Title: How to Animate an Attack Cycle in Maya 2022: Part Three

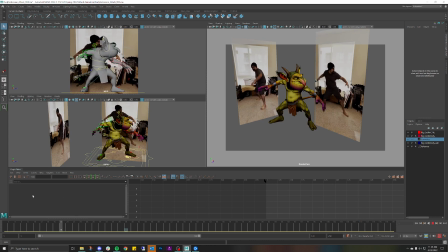And it's, let's see, it starts there. And it rotates out a little bit more, like so. Okay, so that makes sense. That's working.
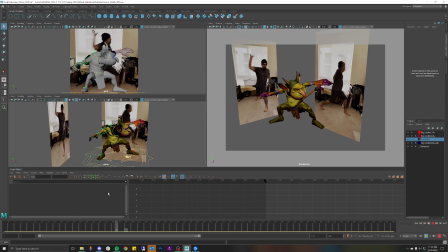And then I'm really, really leaning over that foot, and my knee is rotating also. So what I want to do now is look at this foot.
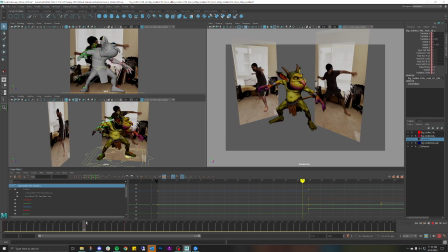See how it's moving from this frame to this frame. So from this frame, I'm really leaning into that foot, and it's almost rotating a little bit, which is going to give me that even more grounded feeling. So let me click on this.
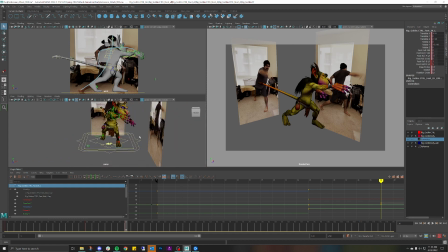And again, I'm looking at the smaller details of what's happening on the feet and the hips, because those are the most important things to animate first. I've got this, and I definitely want to rotate it a little bit more, like so.
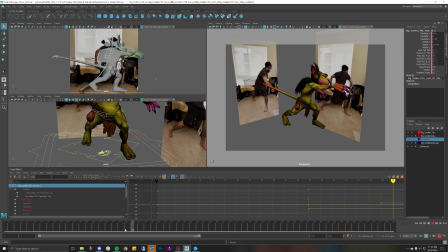And that already is giving it a more satisfying feeling. And it looks like I've already moved the knee a little bit too. So, but you know what? Yeah, that's good.
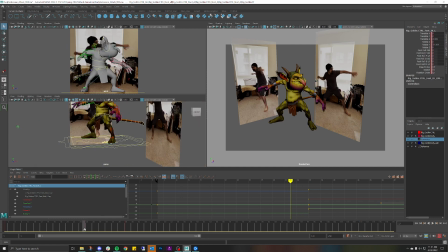Make sure that's good. That moves over a little bit, and then it moves over a little bit more. Perfect. Awesome. And then last but not least, I want to add a little bit of rollover on the side.
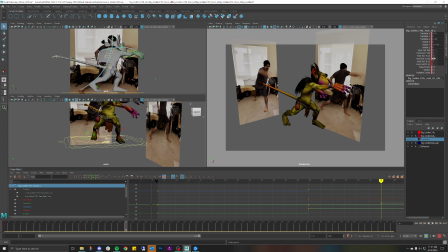Find it. I'm getting closer. Kinda. There you go. Okay. So I definitely want to lean that over more.
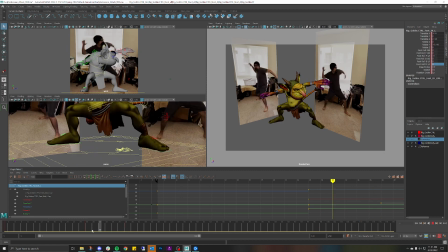So that's at 5. Did I already account for that? Oh, I did. That's really cool. Completely forgot about that. How about that? Alright, let's make that maybe 10 instead.
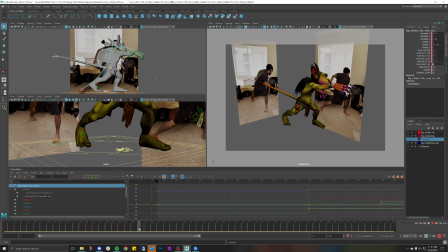And then when I come back, you'll feel that foot come down, and that'll give you more of a weighted feeling.
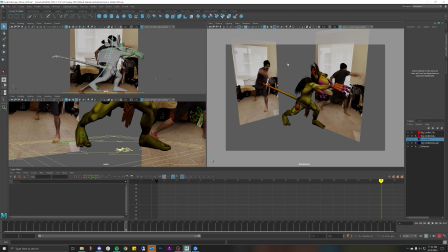So I'll probably tinker with that. I don't know. Who knows? I like having it in there regardless. So worst case scenario, if I come back and I'm like, oh, I don't like it, I can just delete it. That's the cool thing about animating, especially in Maya. Worst case scenario, if I don't like something, I can just get rid of it. So always keep that in mind.
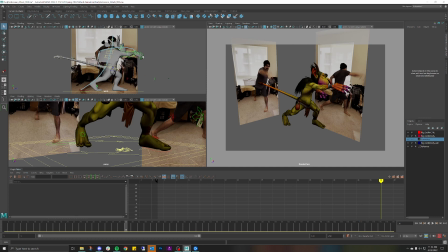Okay. So we've got that pose. Next thing I want to do is try to hit this next pose. Let me make sure that one is at least more satisfying.
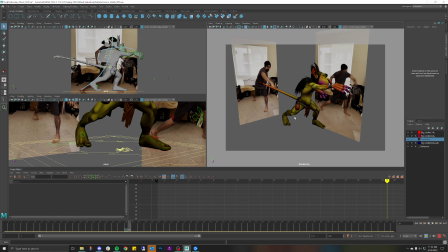Again, I'm not really jazzed about this silhouette that I have here. Let me fix the head.
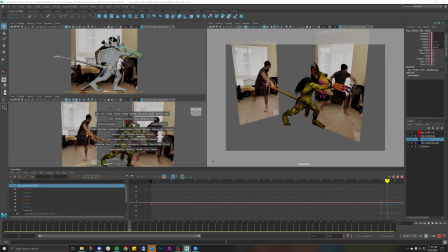Let me look at the front view. So I'm definitely looking more into camera. Let's try to do that more. So let me rotate the head.
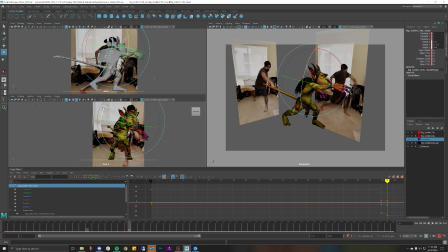Shut that out a little bit more. And this will look even better. So I start tinkering with the eyes.
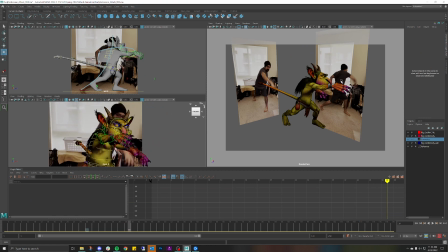Once I get the eyes, then I'll have them moving forward and it'll be much easier for you to follow what the character is doing. Otherwise, keep in mind also for those who are doing the acting or attempting the acting piece,
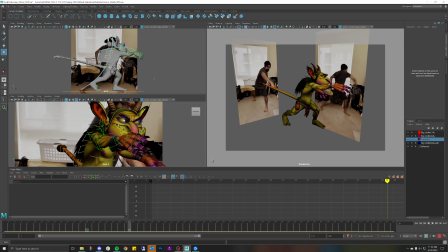you definitely want your eyes and your pupils to be visible at all times. Your pupils especially, you want your pupils to be visible at all times because that's going to help feed that the character is alive. So just to kind of demonstrate that really quick, let me turn on the facial controls, I believe.
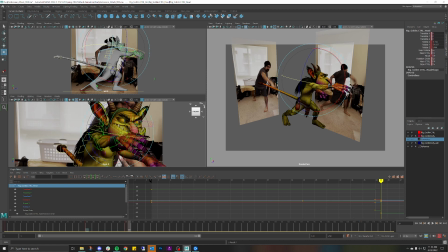Let me turn them off. Let me get the eye controls, perfect. So let me just show you what it looks like.
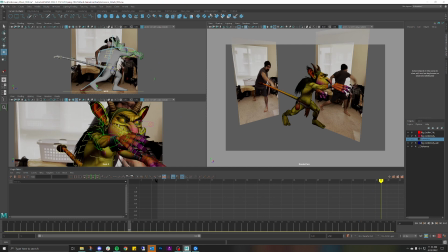So I want you to look at this image specifically. I'm going to move this forward.
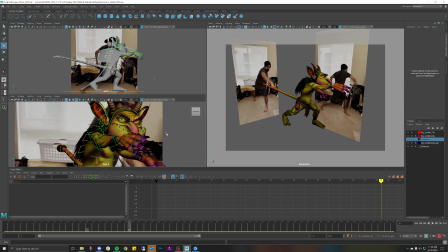And already that's giving it more life. And then last but not least, if I were to push this even further, let's go to the facial controllers, turn that off, turn these on. And then I would get this right here and add a little bit more character, like so.
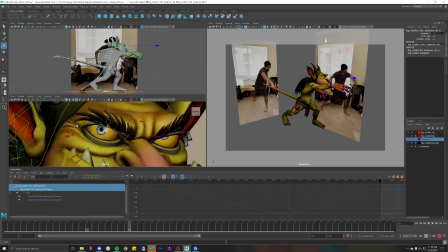And I think there's even better face controls if I look for them. Control add. Yeah, oh yeah, there definitely is. Okay, so if I wanted to push this even more, get these eyebrows, jack those up a little bit,
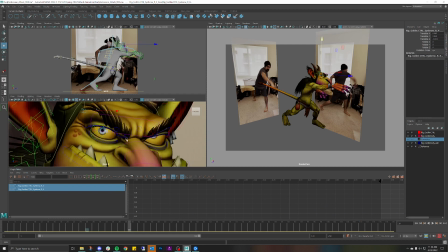and then kind of give you the rock look. And also, again, remember if you're doing characters, you want to fix the pupils so you can at least see a majority of the pupil. Technically, this is correct according to the face controller, not to me, because that looks ugly as hell.
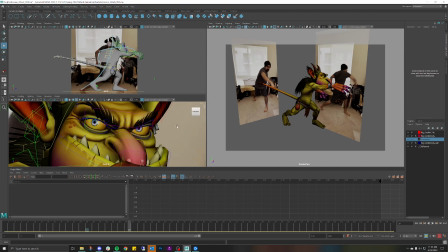So what I'm going to do is make sure you see a majority of the pupil, and that'll give you a lot more character.
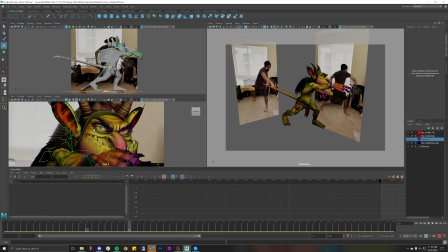Again, way over what we need to do for the attack, but at least now you know. Okay, so let's Control Z all of that. Doesn't matter to me right now. Right now, what I need to focus on is the body.
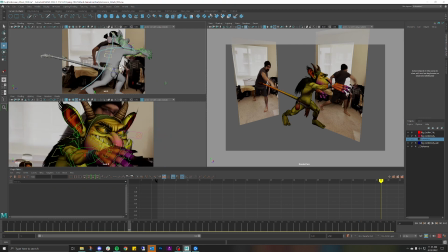So going back to this, what I want to do now is I want to jet this a little bit. God, I don't want it to lean too much forward because I want this nice kind of curve that I have here in the back.
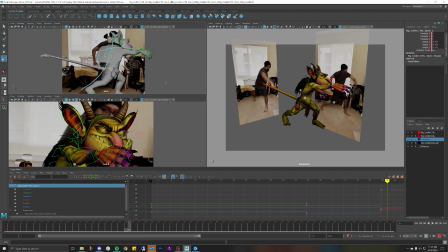So what I want to do now is let me fix this cape actually. This cape is what's giving me some problems. So let's go to perspective view, like so.
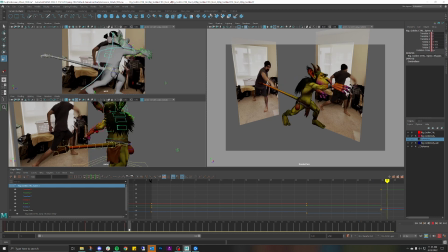Remember, from this pose to this pose, the cape should be following. So let me just fix his head really quick. Got that, paste that there.
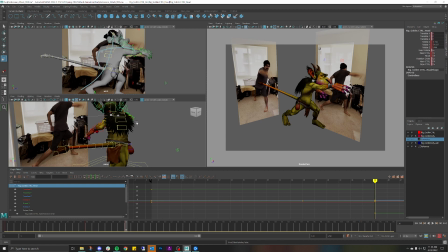Awesome, cool. Now what we're gonna do is let's freaking fix this cape.
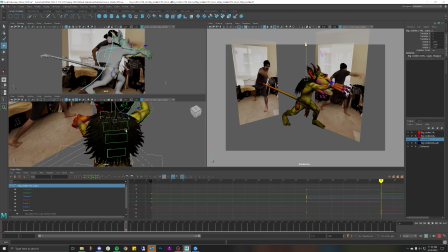My gosh. Okay, so let's go down the cape. And remember, same thing that we were discussing earlier, from this pose to this pose,
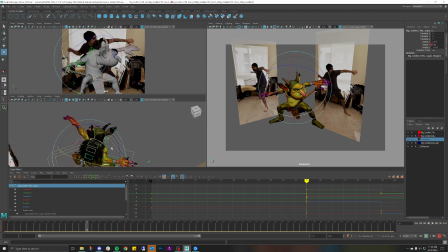this would be coming back a little bit actually. So let's move that like so. Actually, we're really just coming down. So what would happen, if I'm just coming down all of a sudden, the cape would actually come up a little bit. So, like that.
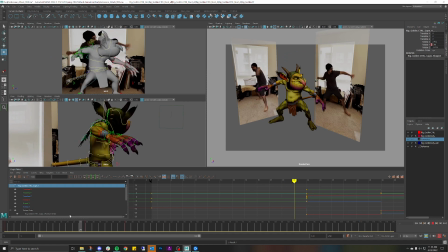So kind of be lifted up a little bit, and then as I'm doing this huge movement from here to here, this would drag a lot,
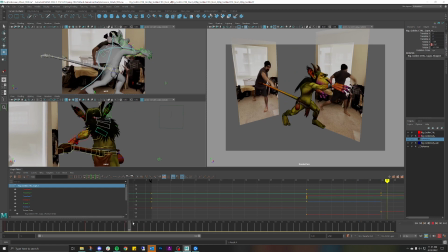like so. So if it's coming from this place, yeah, that feels way better. So it looks like the cape is coming from that direction now, as opposed to like, oh, it's just kind of there. So to push that even further, I want this to drag a lot more. And
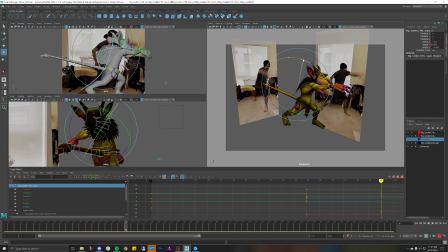I'll even bring it down just a wee bit, like so. But I also want to make sure that I kind of have a better silhouette on that cape too. So what I'm going to do now is just zoom in a little bit.
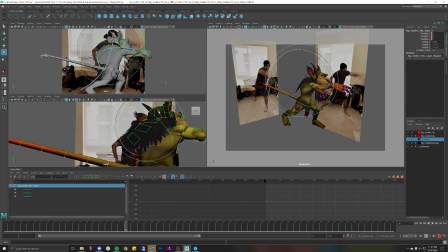And I want to fix that silhouette a little bit more. So what I need to do is, rather than just have like this really straight line, I kind of want to tuck that in a little bit. And then I really want to tuck this into a curve. So it kind of gives me a better shape. Like so. See?